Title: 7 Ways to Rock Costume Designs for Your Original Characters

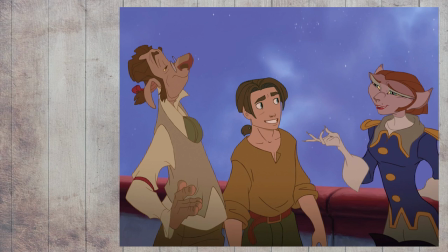245s
Even if you set your story in another world or in a fantasy setting,
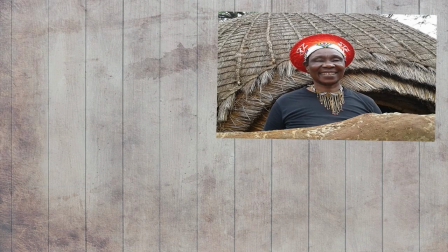249s
you can still add in a lot of interesting details like drawing inspiration from real-life fashion into your fantasy world,
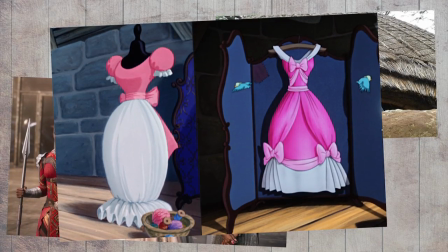254s
or even showing evolution of style in your story's universe. Number 3. Climate. This one is pretty straightforward, but also really important. Climate can add a new dimension to thinking about how characters should be dressed.
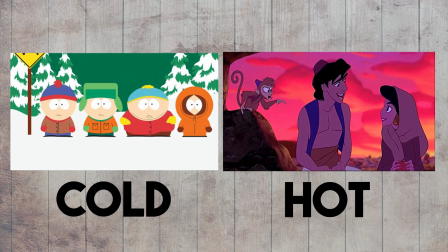268s
People who live in places with consistently cold or hot weather will end up adopting fashions and clothing choices that accommodate these climates.
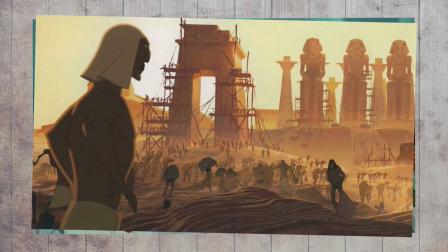276s
These can be especially important when looking at more traditional clothing worn by people before things like heaters and air conditioners were invented.
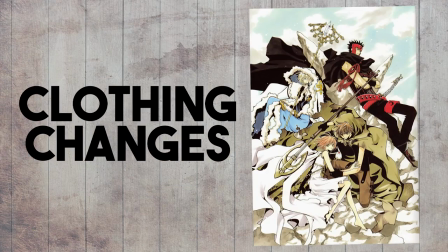284s
Clothing would need to be more functional to better regulate body temperatures. It's also good to consider a few clothing changes when having your characters travel from place to place.
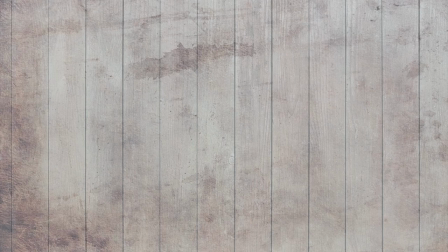293s
For example, if you send them to a frozen tundra,
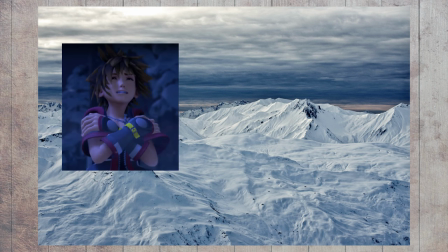295s
it wouldn't really make sense to have them walking around in their typical shirt and pants like it's no big deal, unless it's Gray from Fairy Tail. Keeping things like changes in seasons, and even humidity in mind, can also affect clothing choices as well.
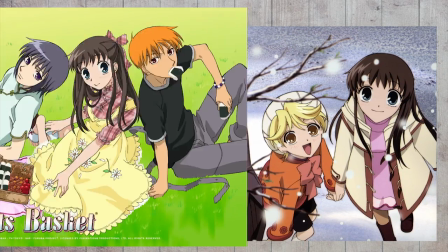308s
Coats and long sleeves would make a lot more sense for the winter than the summer, and cycling through seasonal clothing can also help convey the passage of time in your story. Number 4. Occupations. Knowing what a character's occupation is can really help you figure out how to dress them. Things like business attire,
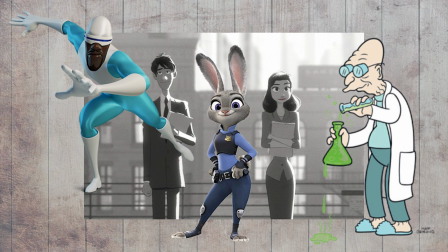326s
police uniforms, lab coats, and supersuits can really clue you into what a character does by using fairly obvious context clues.
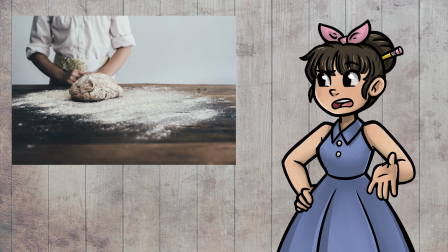333s
It's really unlikely that you will look at a character in a flower-covered apron and conclude that they must be a railroad conductor, instead of the obvious conclusion, a baker. Using clothing, you can inform the audience about what a character does without needing to outright point it out. Occupations also don't necessarily need to apply only to jobs, but really anything that occupies a character's time that would have a specific uniform or look. Even their social or economic class can be revealed by things like how fashionable or what quality their clothes are.
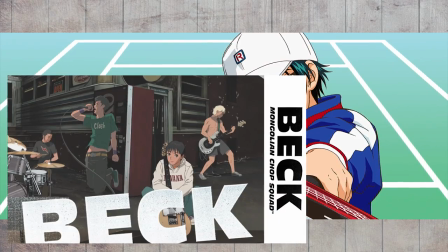365s
Say your character plays tennis, performs in a band, serves as a knight, or lives like a drifter.
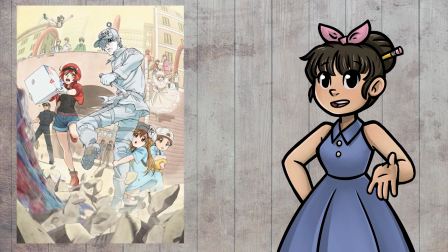371s
Each of those characters will need a specific style of dress that helps clue the audience in.
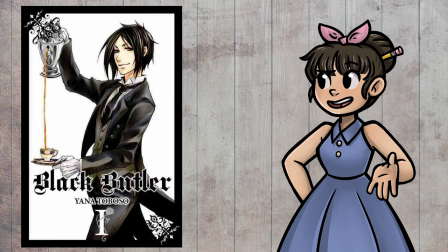376s
On the flip side, you can also use occupational clothing to subvert the audience's expectations. Putting a character that does not match a specific occupation, whether in looks or in personality, into those outfits can create a range of effects, anything from comedic to sinister.
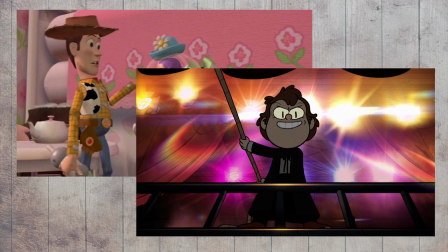391s
Clothing can really tell you a lot about a character. Speaking of which... Number 5. Personality. Personality can determine a lot about how a person chooses to dress themselves.
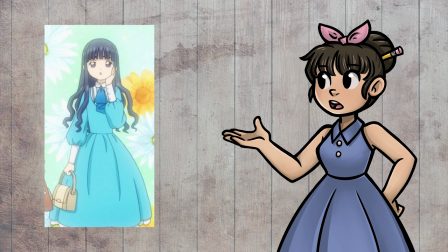403s
Someone with a shy or modest personality may choose to dress themselves in less flashy colors or clothes that cover more of their body than a more provocative character would.
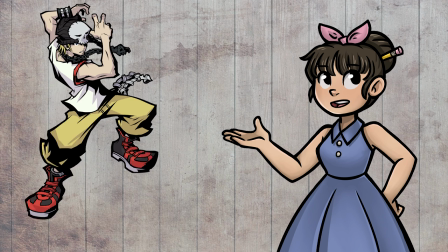411s
Sporty or rambunctious characters may choose to wear gym clothes or looser garments that are easy to move around in,
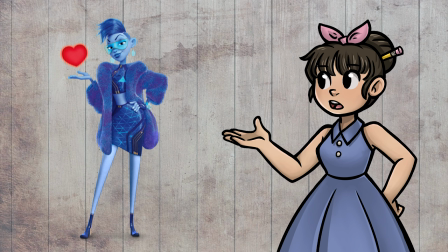417s
while cool characters might have a more trendy or visually striking outfit.
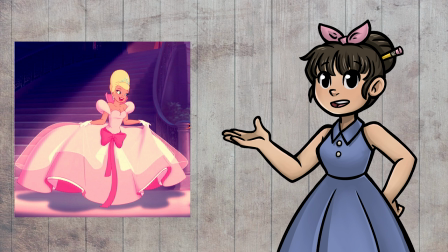422s
Flashy characters are likely to go for outrageous or over-the-top clothing, while prim and proper characters are likely to wear clean-cut and more formal clothing.
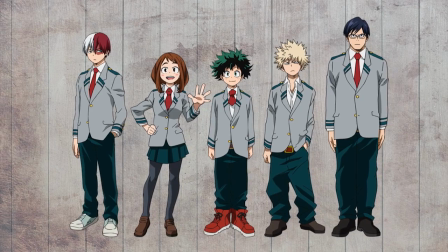430s
Even uniforms worn by multiple characters can show off personalities,
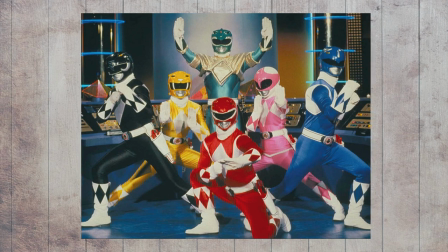434s
whether that's adding something like a specific color that represents the character, or even how they wear the outfit.
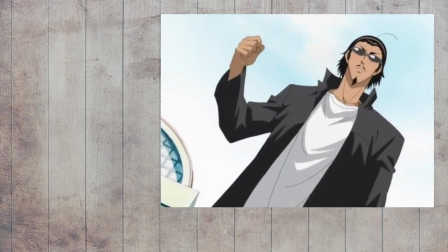440s
For example, a rough delinquent is less likely to wear a school uniform as neatly as a normal student,
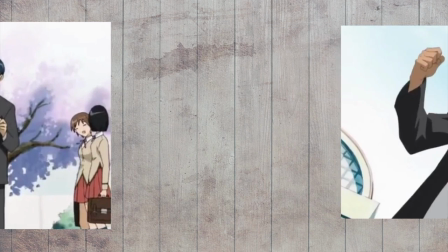445s
and might dress more sloppy or leave out certain parts of the uniform. There are plenty of ways you can show off your character's personality through the way they dress.
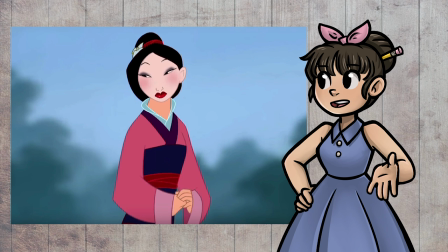453s
You can also push the effectiveness of your costumes by thinking about how the characters would pose and carry themselves while wearing specific outfits.
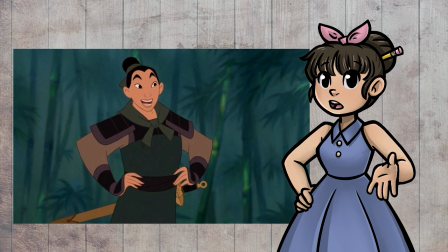461s
Some characters may act differently depending on what they wear. For some more information on that concept, please check out my posing video.
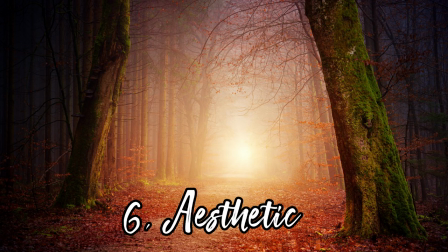470s
Number 6. Aesthetic. So what exactly do I mean by aesthetic? Well, to put it simply, I'm referring to what makes the costume design unique. You can add flair to the character's design, like tattoos, face paint, and masks,
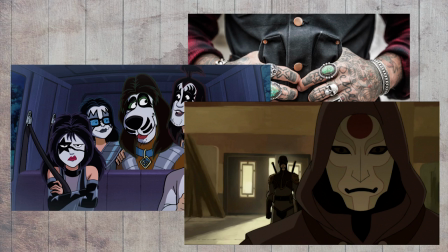483s
or things that add to the fashion of the clothing design itself, like zippers, buttons, rivets, and belts. Also keep in mind any aspect of the world that would affect the way people dress.
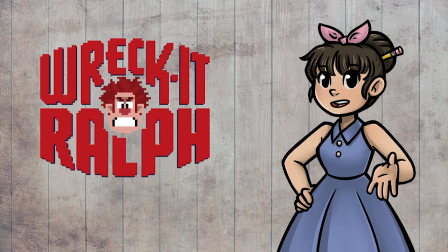493s
For example, Wreck-It Ralph has a few great instances of aesthetic in the costuming that really helps differentiate all the game worlds.
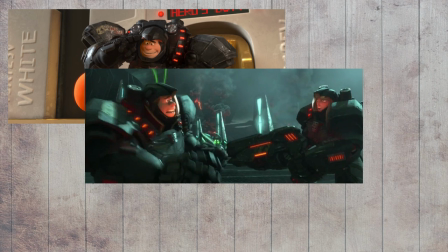501s
Hero's Duty has a space battle theme, and looks the most realistic and gritty out of all the games.
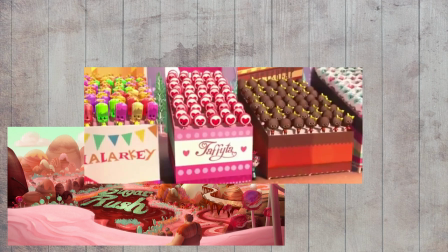506s
This is contrasted with Sugar Rush, which has a candy motif that is even incorporated in the clothing designs for a really charming effect.
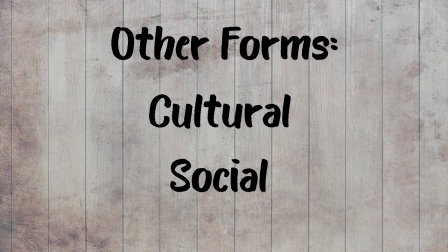514s
Other forms of aesthetic can showcase cultural or social aspects of a costume design, like in Coco or Moana. Aesthetic can also be very specific to a character's appearance, like Sherlock Holmes's hat and pipe,
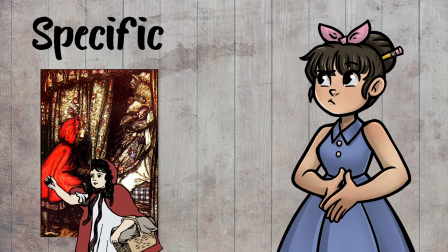527s
or Little Red Riding Hood's Red Riding Hood. Other bits of aesthetic that can be specific are disguises, like magical girls or superheroes.
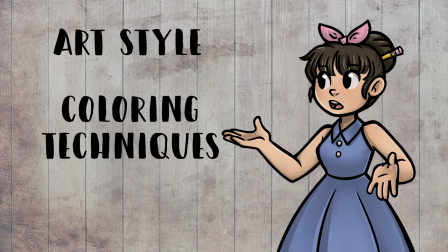538s
Aesthetic can also encompass the use of art styles, coloring techniques, and interesting silhouettes to make your clothing design stand out.
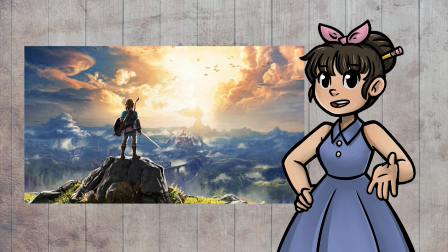545s
That extra bit of flair can really help you push an ordinary costume into a really interesting direction, and in turn make a more interesting costume design.
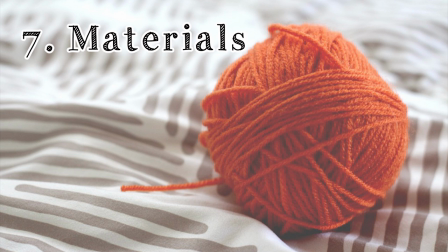554s
Number 7. Materials. Finally, I'll end off with the most technical section of the video.
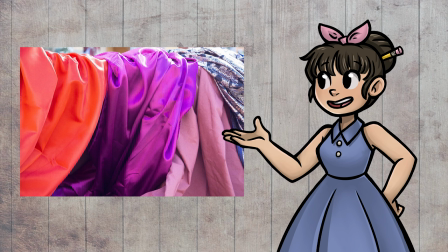561s
Considering the materials used in your costumes when you draw them can really add to the appeal of your design and your art as a whole.
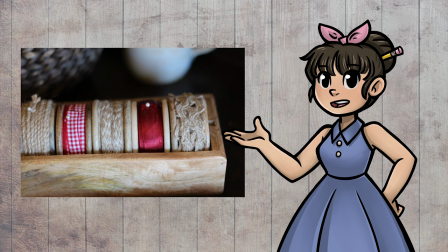567s
When you look at different kinds of fabrics, there are a lot of differences between them.
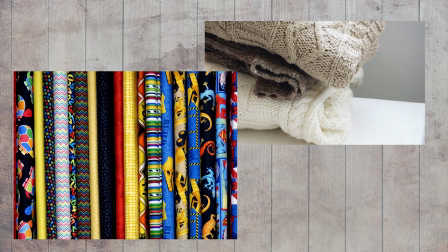572s
Some fabrics have large fibers, some have funky patterns, others are thick and felted, while others are feather light and have a sheen to them.
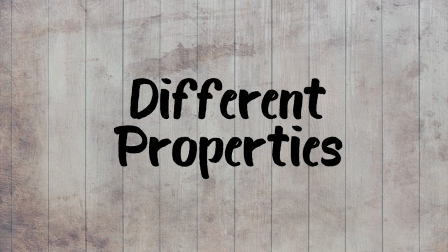580s
Because there are so many different properties in fabrics, it stands to reason that not all of them will lay, fold,
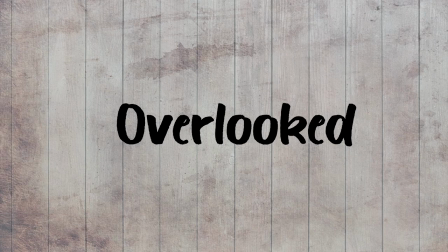586s
or catch light quite the same, which is something that often gets overlooked, especially by beginners. When you decide to design a costume,
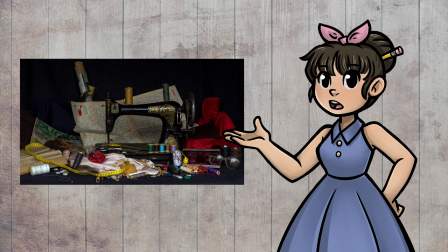593s
it's always a good idea to think about what fabrics you might use if you were to make the outfit in real life, and how those specific fabrics would behave.
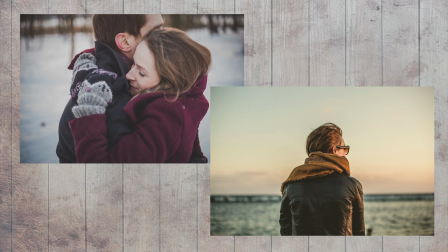601s
Thicker and stiffer fabrics like wool or leather will not fold or bend in the same way that light fabrics like chiffon or silk will.
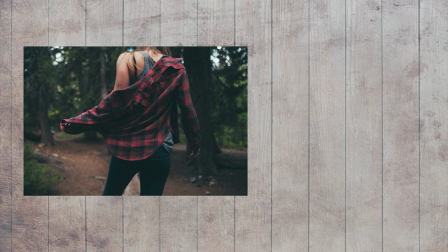608s
Looking at the way that different fabrics act while being worn will really help give you a better idea of how to draw those materials and help differentiate them.
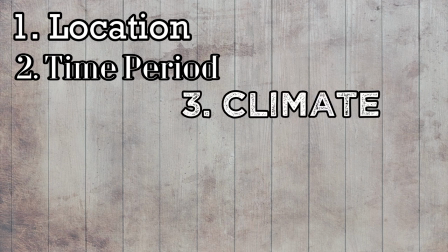616s
Materials also come into play with all of our past categories as well.
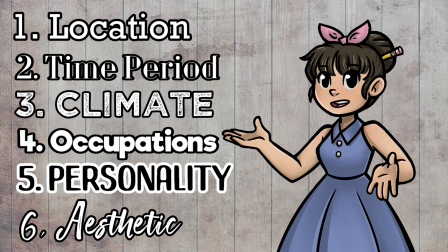621s
Some locations, time periods, and occupations can determine what fabrics are available, practical, or fashionable to use. Personality can also be a determining factor as well. For example, you can tell that there are a lot of different materials in the costume designs for Frozen.
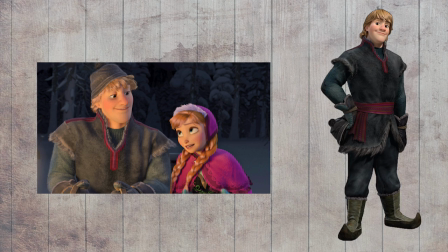637s
Lots of furs and warm, fuzzy materials are used in Kristoff's clothes, which makes a lot of sense for him as he is an ice harvester.
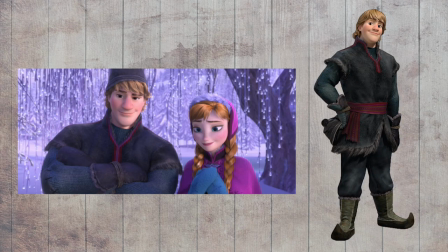645s
He is also dressed in mostly dark tones, and his clothes have barely any instances of dyed fabrics used.
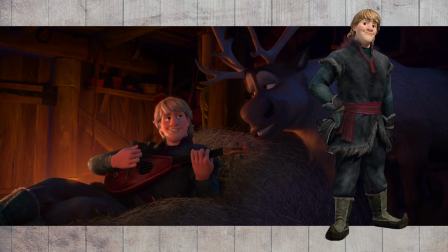650s
They are function over fashion and also match his easygoing and outdoorsy personality.
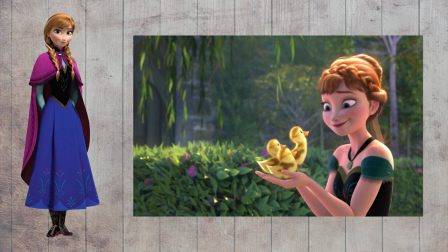656s
Meanwhile, Anna's clothing features a lot of fine-looking materials with decorations and ornamentation in bright colors.
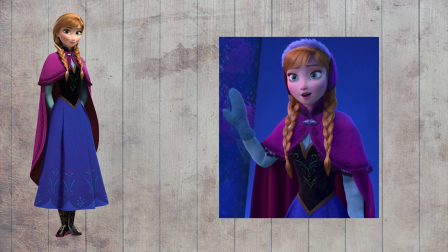663s
They show that she can afford more luxurious clothing that has a lot more craftsmanship and tailoring applied.
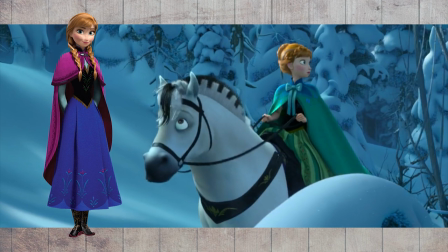669s
This makes sense because she is a princess and able to afford finer clothing that wouldn't be as readily available to more common girls,
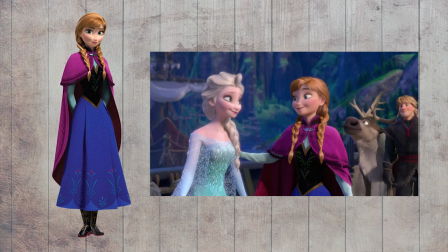676s
but not so ornate that she looks haughty or unapproachable, which matches her friendly personality.
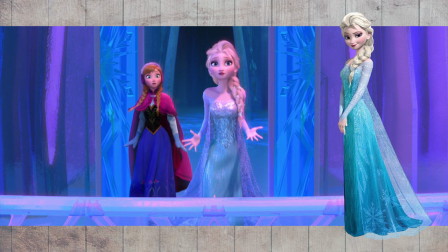682s
Elsa's clothes, however, showcase a lot of the unapproachability that Anna's does not.
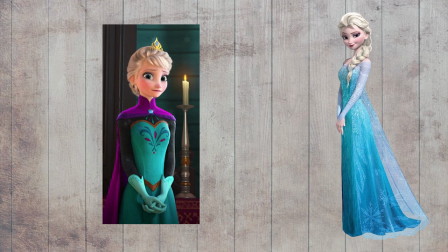686s
At the beginning of the movie, she wears very long dresses with high collars, as well as gloves,
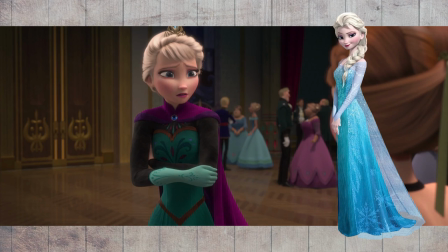692s
minimizing any skin showing on her body and closing her off to any possible contact with others.
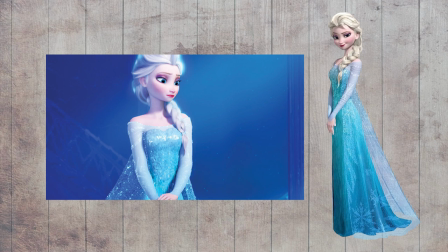698s
On top of that, her Ice Queen outfit has a lot of aesthetic.
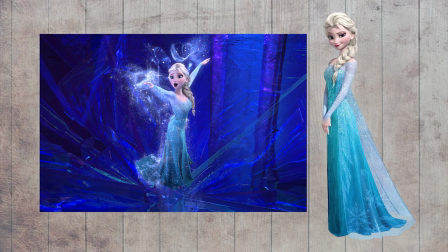701s
It's implied that the outfit is some sort of snow or ice material that has a really ethereal and lucid quality to it.
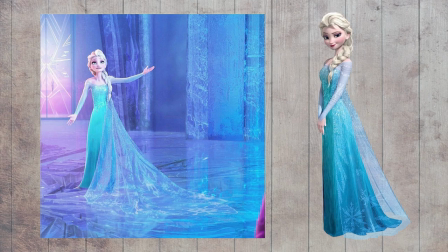708s
The train acts a bit stiffer and holds its shape a lot more than something like tulle would in that quantity,
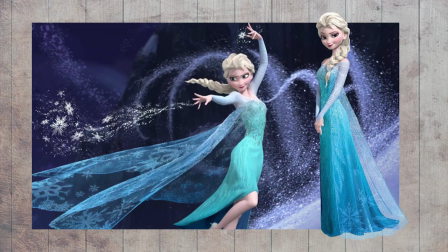713s
and it has an airy and light quality that no other fabrics in the movie has.
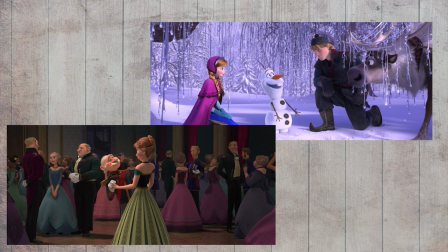718s
This stark contrast with the rest of the materials available in the story's world add
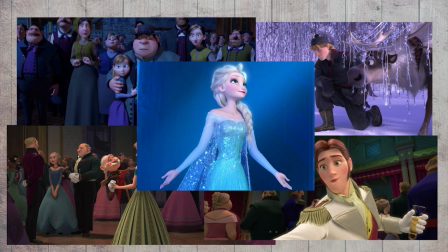722s
to the uniqueness of Elsa's powers and really makes her stand out from the rest of the cast of characters. And those are just some of the ways that you could utilize materials in your costume designs.
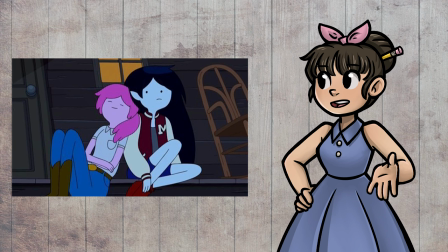732s
Even if you are going for a simplistic art style, you can still find plenty of ways to get across different fabric weights and folds to the audience. So that was 7 ways to rock costume design.